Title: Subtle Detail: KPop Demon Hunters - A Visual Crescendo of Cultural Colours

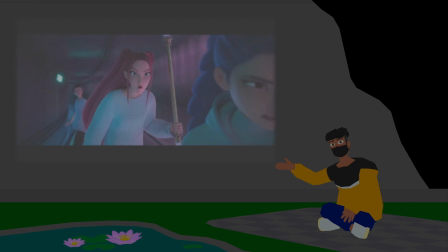990s
The tunnel is dark with flashes of pink and light blue, with the pink being the more present of the two. Rumi deflects and gets defensive, snarkily saying it's nothing more than Mira's insecurities.
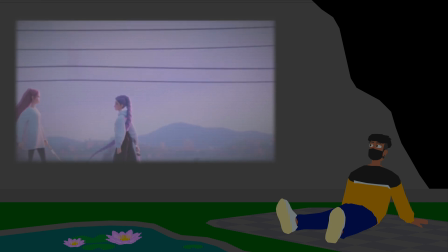999s
The train exits the tunnel, and we see the pink sky with the green landscape behind them and the blue water beneath. The dominance of the demons, the responsibility to hunters, and Rumi's doubts, all there in front of our eyes.
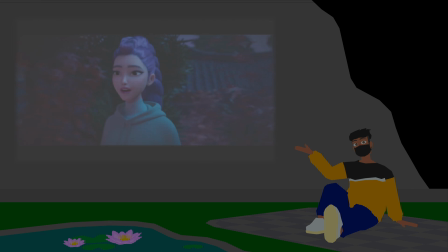1011s
Before we get to the final section of Takedown, we gotta shove Free in there. I gotta admit, I'm not a fan of the song. I think it's objectively good, but it's just so visually and sonically different from the rest of the film's song that I can't really get behind it. All the songs, even the ones we'll get to, have such strong personality that this kind of falls flat. Besides what it sounds like, it's the only song that doesn't have any Korean lyrics integrated into it, so it mostly sounds like a generic Western love ballad compared to the others. I also think Rumi and Jinu's relationship doesn't have a stronger foundation as the story thinks it does, so I'm not interested in this connection between them knowing Jinu's taking advantage of Rumi's vulnerability. But the song being very visually different from the rest of the musical numbers in the film is intentional in a way.
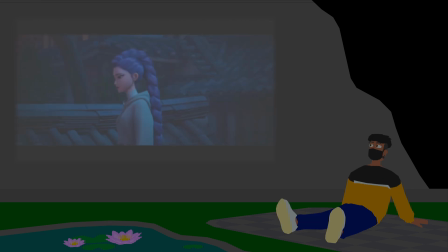1050s
Free starts with Rumi singing up to the first chorus. Red and green plants are all over the place. For Rumi, the color red takes dominance for her passionate feelings and care for Jinu as someone who can connect with and understand her. Even though red also means danger, all red flags with rose-colored glasses just look like flags.
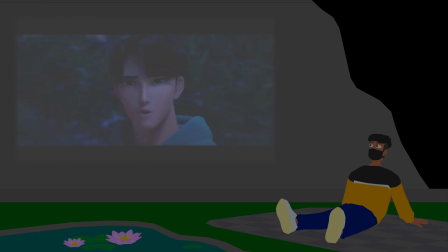1066s
For Jinu, the color green takes prominence because he's starting to doubt his secrets and his relationship to Rumi. The red symbolizes the danger of what he's doing in addition to getting attached. In their backgrounds, Rumi has a clear sky behind her for a sense of freedom. Jinu is consistently blocked or in front of the colored plants as a sign of him coordinating himself between Gima's plan and Rumi.
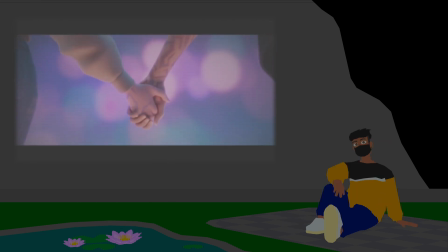1085s
When they float, the sky becomes an amalgamation of colors. Pink for the demons, dark blue above for the responsibility of the hunters, the light blue for the hunters themselves. All three in harmony. It's surreal, cinematic, and visually different because this isn't reality. It's their dream of their ideal world. Then it's time for things to go really bad with Takedown Part 3.
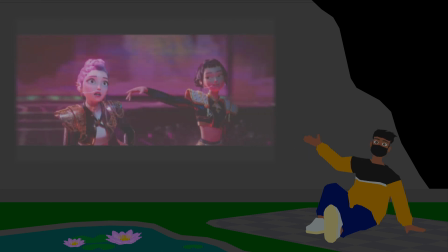1104s
This is when Mira and Zoe are suddenly super hostile on stage at the Idol Awards. The stage is a combination of dark red and pink. Clearly, demons. Since Takedown is about killing demons pretending to be human, it turns on Rumi.
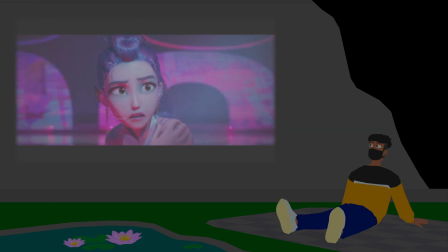1116s
They remove her black jacket and exposing her with their white outfit. Her truth is revealed and exposed.
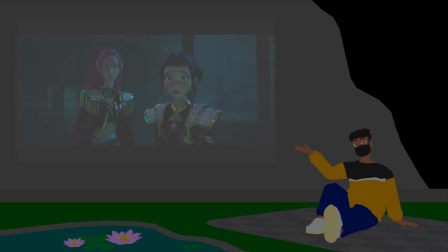1122s
After the Idol Awards, where Mira and Zoe confront Rumi, there's a green glow illuminating them,
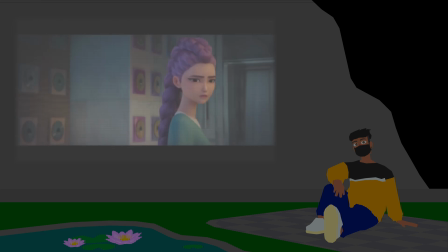1127s
the color of her fear of ruining her relationships, and what's worse than having your greatest fear come true.
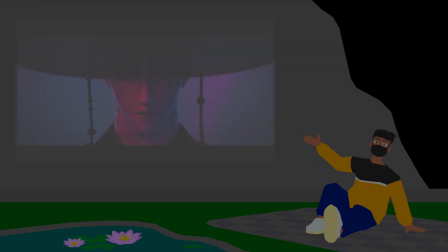1132s
Speaking of weaponizing a person's greatest fear against them, we get to Your Idol, but there's some stuff before the song I want to highlight.
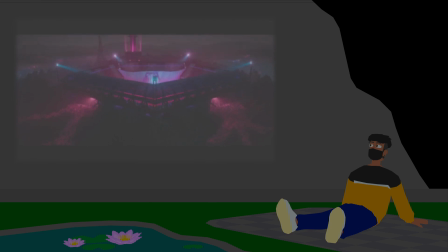1139s
The stadium they perform in is completely dark red, black, and some pink. This is the last color of the Ogansaek we've been missing, black and red.
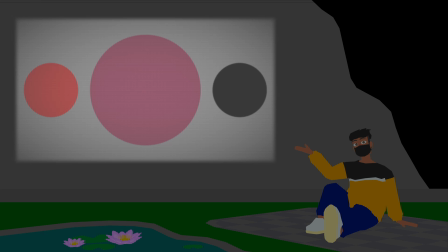1145s
Death is coming, it's dangerous, and demons are responsible for it. The light of the stadium uses a light blue color. They have to give credit to Huntrix, their downfall made them shine in the spotlight after all.
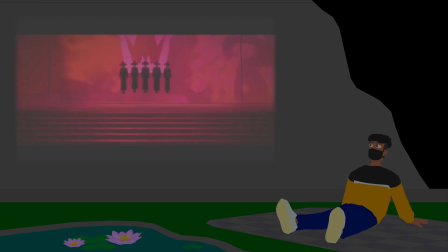1156s
It's a very simple song color-wise. The Soldier Boys are wearing black to symbolize themselves as death. When it starts, the background colors are blue with flashes of green. They're shouting at Rumi for being so emotionally manipulatable.
Thanks girl! But there's a new team in town.
As the song goes on, there's more pinks, black, and red.
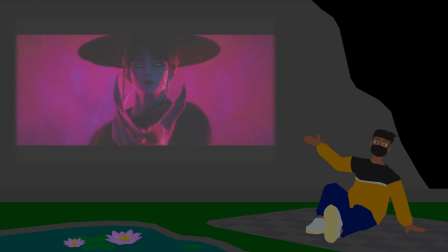1172s
The tension reaches a fever pitch as the Soldier Boys bless us with the greatest villain song of the decade. Danger, death, and demons are about to win. Then it all builds up and culminates in the final song, What It Sounds Like.
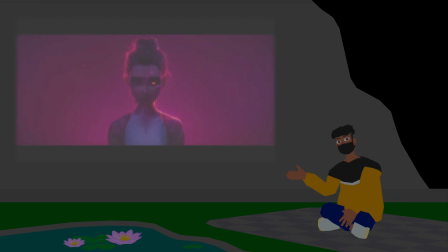1184s
This is Rumi's last ditch ever to do multiple things: make up with Mira and Zoe, defeat the Soldier Boys, end Gima, and recreate the honeymoon to seal the demons away for good. It's cinematic, climactic, and this video's long enough already, but I want to break down my favorite part of the song. It's where the visuals on screen are matching together with the lyrics of the song. This is definitely going to be the most English teacher kind of thing I do, but hey, it's my video.
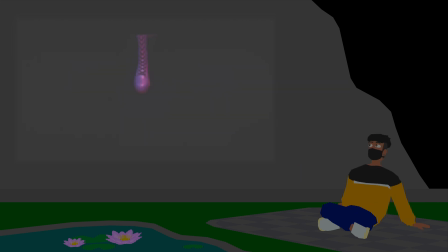1207s
Rumi sings Nothing But the Truth now as we see a dark blue, almost black view of the floor and her boots stepping into view. It's the color white with gold on it, her truth and her secrets stepping out of the darkness of the world and into the view. Nothing but the proof of what I am, the worst of what I came from, patterns I'm ashamed of, things that even I don't understand.
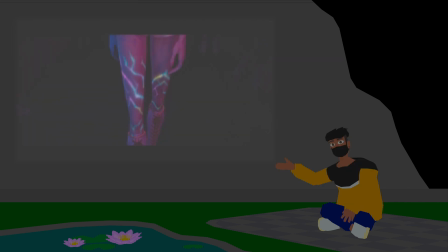1225s
Her demon patterns begin glowing with every color we've seen in the film, as a representation of each part of herself. The light blue of the hunters, the pink of the demons, the green of her conflict, and the yellow of her identity as a midpoint between these two worlds.